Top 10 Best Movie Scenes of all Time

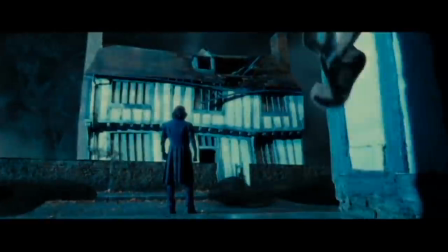0s
Harry Potter and Deathly Howls Part 2 Snape's Memories I have never read the Harry Potter books I don't plan to but what I'm trying to say
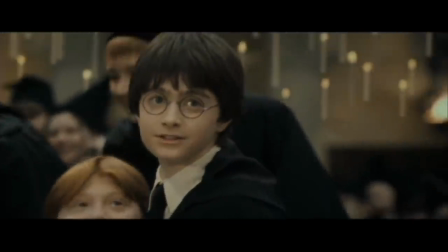8s
here is I did not see this twist coming very impactful because this wasn't just another sequel There were multiple movies before this there was already a lot
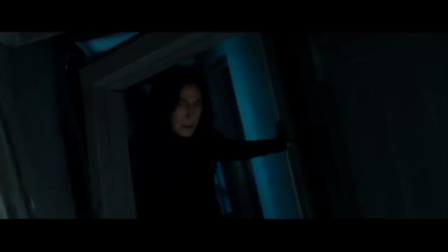15s
of depth within safe's character But this just added a lot more and of course Alan Rickman delivered a very emotional and magnificent
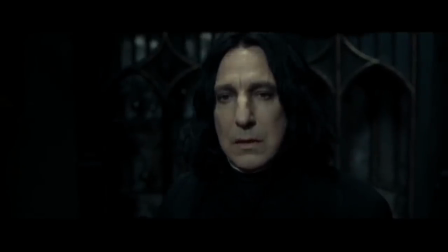22s
performance I remember when he said the line always everyone in the theater started clapping Which is one of the few times I've had an experience like that I love the somber
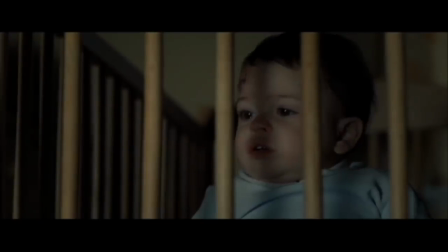29s
and melancholy feel that the scene kind of gives off it is within Snape's character So it really fits.
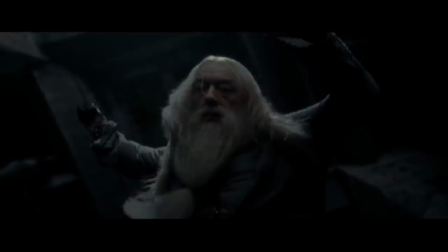35s
I loved it that they showed old clips, so it helps the audience remember Everything that's happened up till this point makes a scene much more impactful The music is really good too.
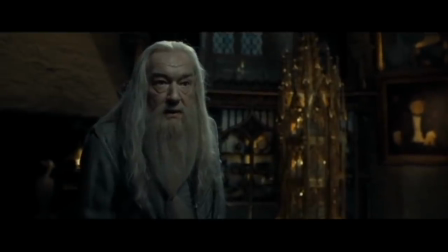43s
It delivers that really sad feeling very heavy overall a very memorable scene
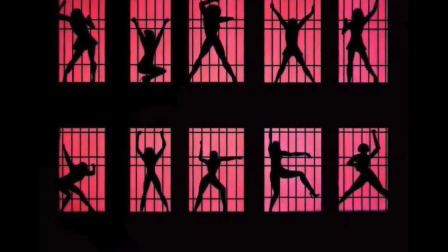48s
Chicago reach for the gun I know everyone loves Cell Block Tango and I do as well, but the best sequence and song for me is Reach for the Gun.
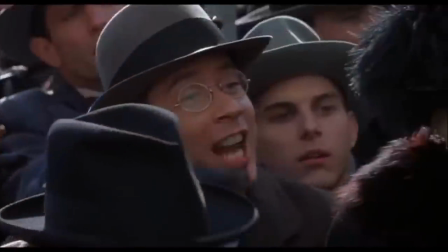56s
Now, there are two reasons why I have this song over Cell Block Tango. First reason being, this song is just a tiny bit catchier than Cell Block Tango.
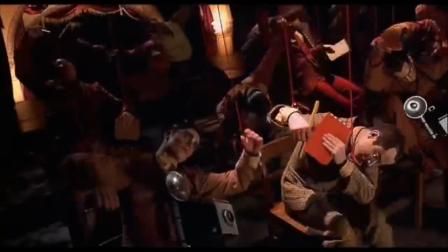64s
Again, a tiny bit, not by much. And the second reason being that there is a lot more hidden and subtle jokes in this sequence.
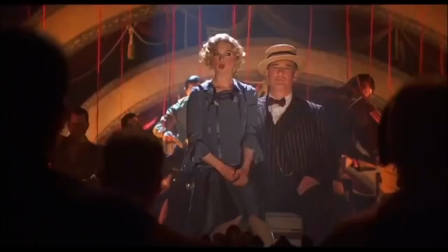71s
For example, when a reporter asks Roxy how old she is, she nudges Billy Flynn so he doesn't answer the question.
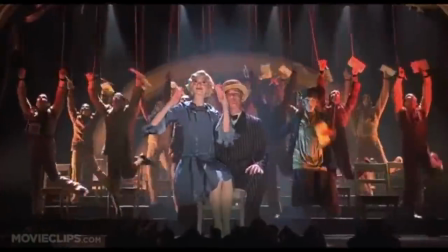76s
Another joke I really appreciate is when Billy Flynn is controlling the puppets Mary Sunshine is doing her own dance routine showing that she's really
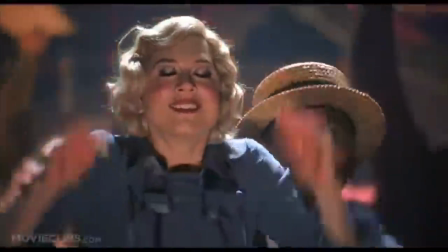82s
a puppet in disguise You know just stuff like that really adds a lot to this scene It's also just a crazy good dance number and the choreography is brilliant
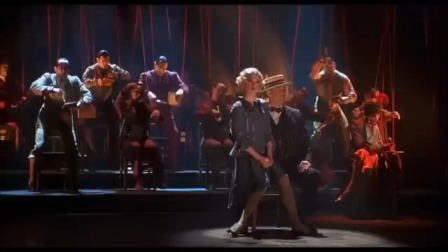88s
Besides the song though the best part about this scene is the narrative behind it one lawyer using the media as
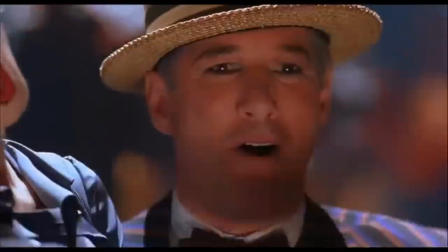94s
puppets is Pretty fun to watch everyone except for Roxy in this movie just wants money She wants to get famous,
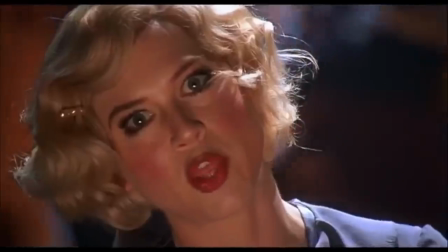99s
but everyone else just wants money They don't give a shit about morals or the fame. They just want some cash You can't help but to root for Billy Flynn even though he's probably the biggest scumbag in
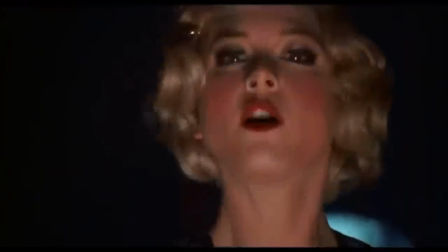108s
the entire movie But the reason why he's likable is because he's too charismatic and too intelligent to hate
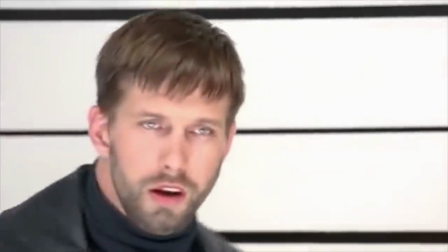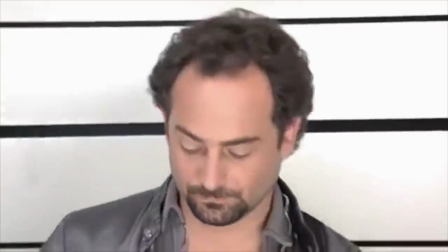120s
The usual suspects lineup this scene isn't really clever In fact most of it was done by accident
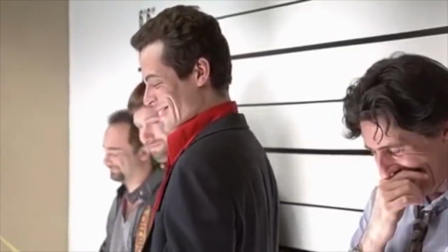127s
One of the guys kept farting during filming and the director was so mad about wine to restart He just said leave it in and you know what?
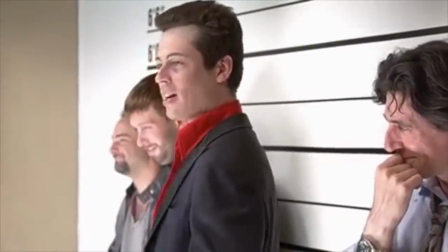133s
I'm glad he did. This is one of the funniest things I've ever seen in my life. It's stupid and immature, but it's still hilarious.
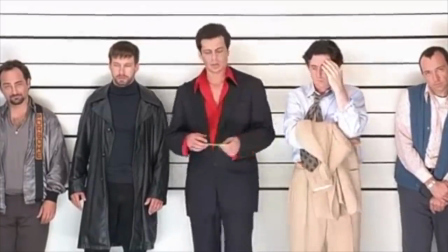140s
Fuck it, I gotta watch this scene a hundred times and still laugh.
How many fucking keys? You cocksucker, what the fuck?
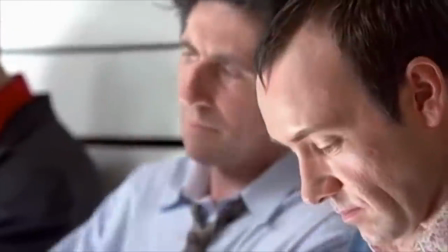145s
There's just something very comedic about a bunch of guys, grown men, not taking a situation seriously when they should, and they're being immature while doing it.
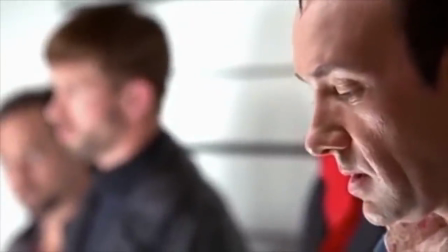152s
That's all I really have to say.
Hand me the keys, you fucking cocksucker.
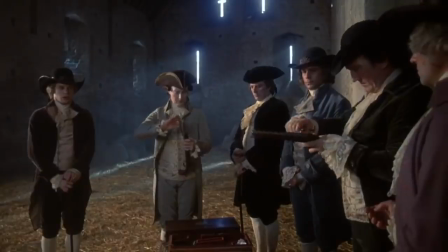159s
Barry Lyndon, The Duel. The events that lead up to this scene has a massive build-up.
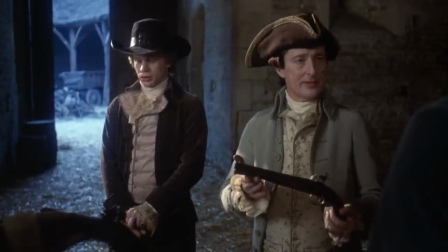163s
Due to the length of the movie, the audience has built a strong connection with Barry.
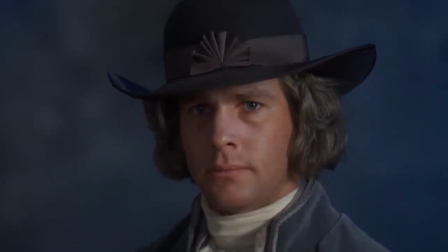167s
In a sense, we see Barry as some sort of antagonist in this scene, because for the majority of the movie, he's kind of a dickhead.
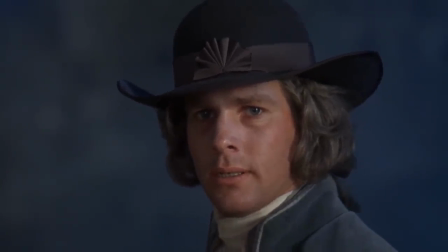173s
Lord Bollingdon has every right to challenge Barry to a duel for everything he's done to him. So the audience is kind of rooting for Lord Bollingdon.
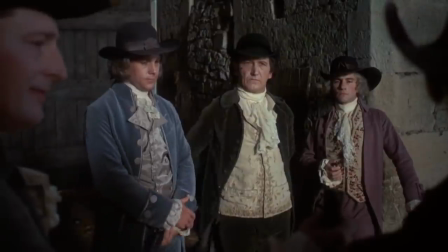180s
But during this scene, we do not see Barry as some sort of aggressive, greedy man. We see someone who's more sympathetic and merciful.
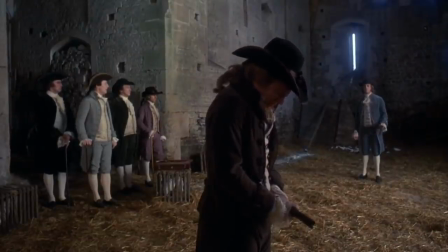187s
The most powerful scene in the entire movie is when Barry purposefully misfires in order for Lord Bullington to get his revenge.
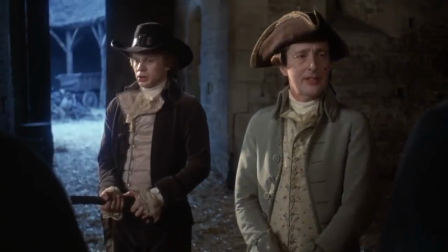193s
At the same time, though, I don't think Barry wanted Lord Bullington to get his revenge and fire back, because if he did, it would ruin his reputation.
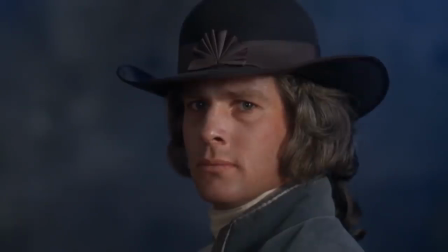200s
Someone is merciful and allows you to live, and you repay him by shooting them. And of course, Bullington gives in and shoots Barry.
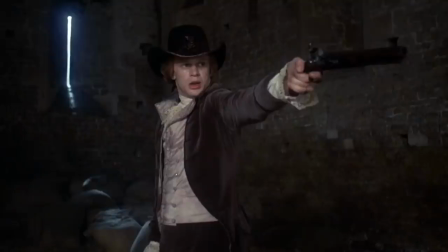206s
After that, it becomes a lose-lose situation. I'm sure most people in the audience were glad that Bullington got his revenge, but he didn't really gain anything in return.
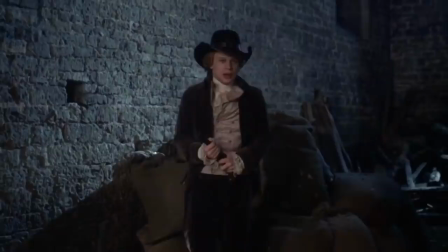214s
In fact, all he gained was a lot of debt. Revenge put him deeper in the rabbit hole some other aspects to enjoy about this film is of course the cinematography in
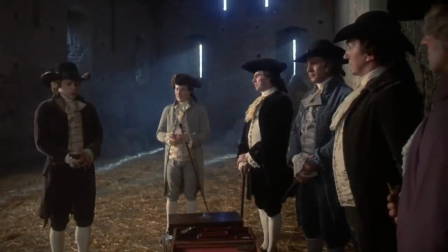221s
the lighting Barry Lyndon the movie as a whole is one of the most beautiful movies you'll ever see
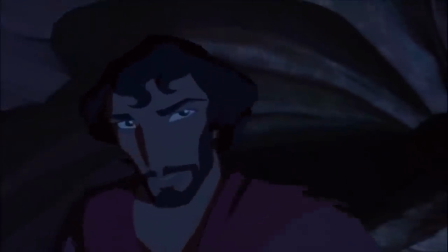227s
Prince of Egypt burning bush. I don't know if I said this before but the Prince of Egypt is my favorite movie of all time It's just a grand adventure with amazing animation
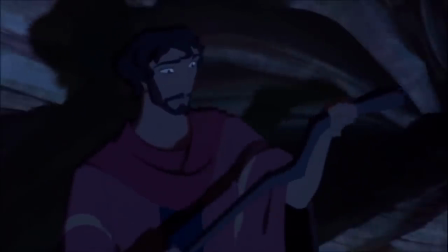235s
and amazing soundtrack at complex characters and one pretty metal story And you got a pretty damn good masterpiece.
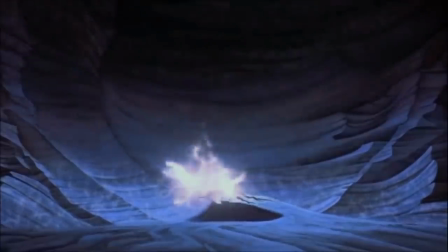242s
And yeah, while it's my favorite movie of all time This isn't necessarily my favorite scene of all time, but it's still pretty damn good the voice setting of God and Moses together It just feels real even though.